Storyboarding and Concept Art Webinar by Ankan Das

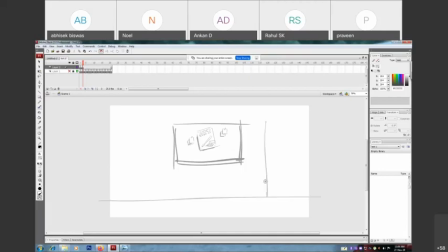Some lockers should be there. There's a kid's school. One dustbin over here.
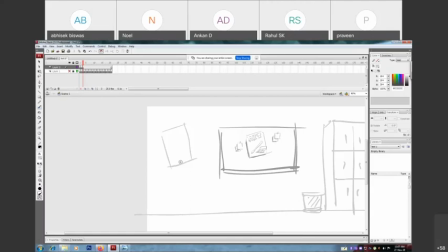So some posters of anything.
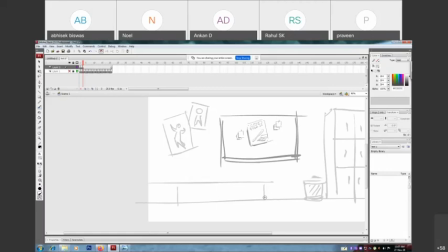Some interior decoration. Okay. So this is your look and feel.
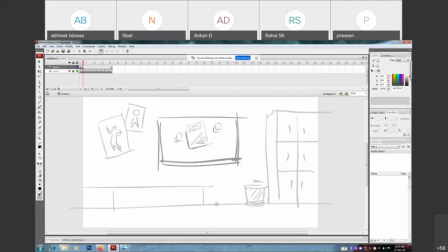It helps your audience to understand your story or enjoy the every beat of it. Okay. Now they are more engaged, okay, because in every bit you are giving them such information. So close up, then here
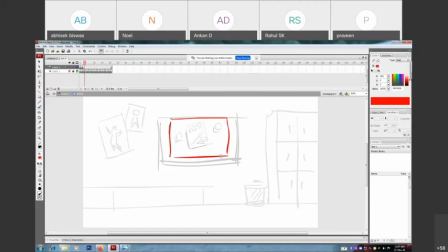you should put this indication like zoom out, camera zoom out, to establish that entire part where the this notice board actually is. Okay, now the best part is composition.
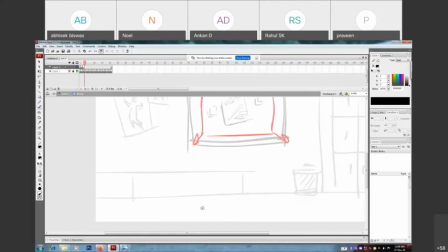Okay, it's all about students, so put some students over there. Even though they are not participating in this art competition, but still they are
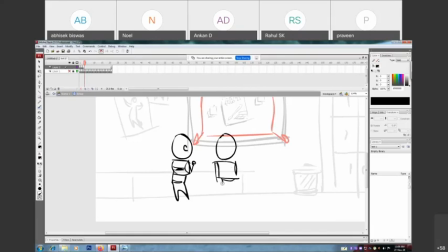seeing notice board like, okay, this kind of thing is going on right now.
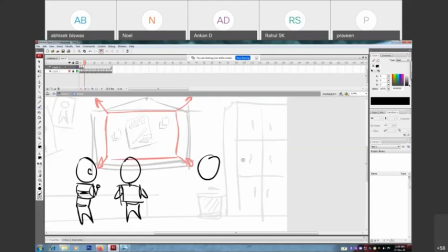Okay, some are busy with his water bottle.
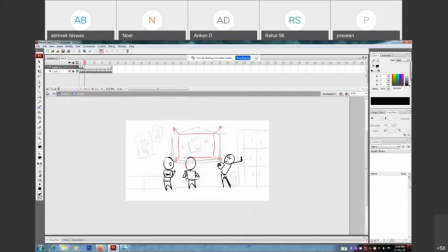So you should put such kind of attitude in it. So see, now it supports your story.
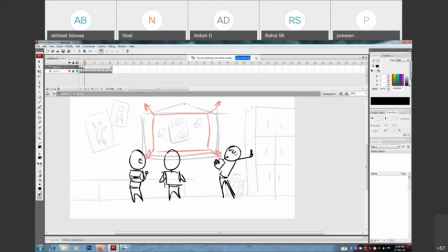Okay, this is how kids behave actually. Okay, they are very casual.
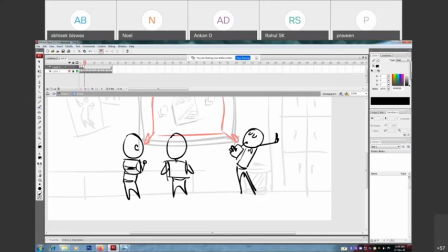Okay, they can sip water from their bottle anywhere. Okay, so this is, you know, most engaging moment for your audience also. Now they are into your story, you know, because they can relate.
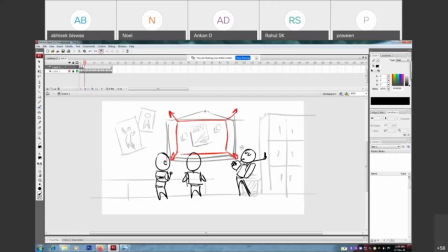Like, yeah, when I was kid, I was also doing this or that, you know.
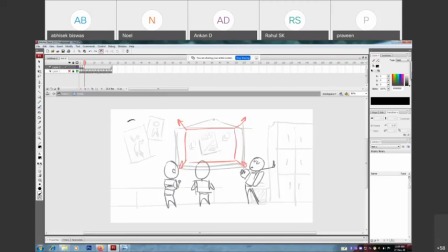Now you should provide a good composition also.
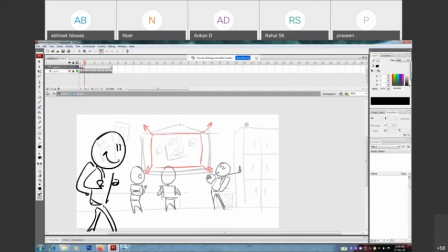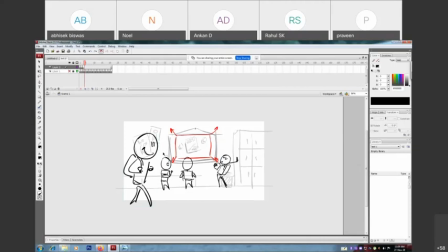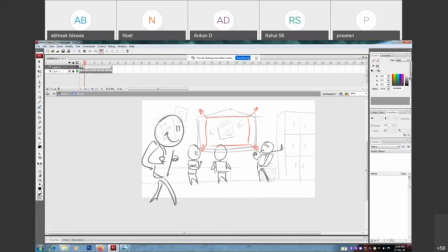Just make it dark so your director can understand about your whale and ULs. So
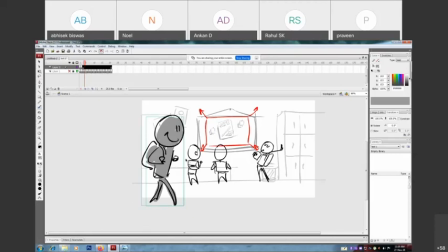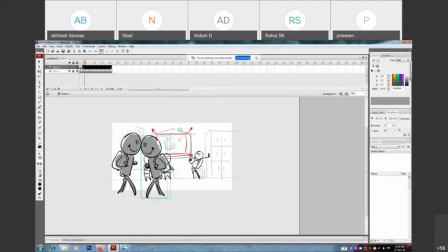here you don't need to draw your character again and again, you just flip it with bigger size, you know. So this is your composition now.
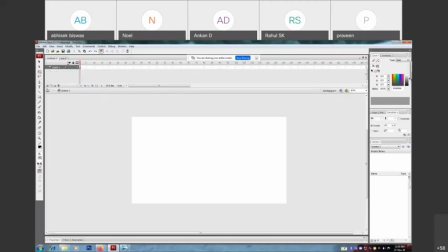Okay, now you see, sorry, you see this kind of composition.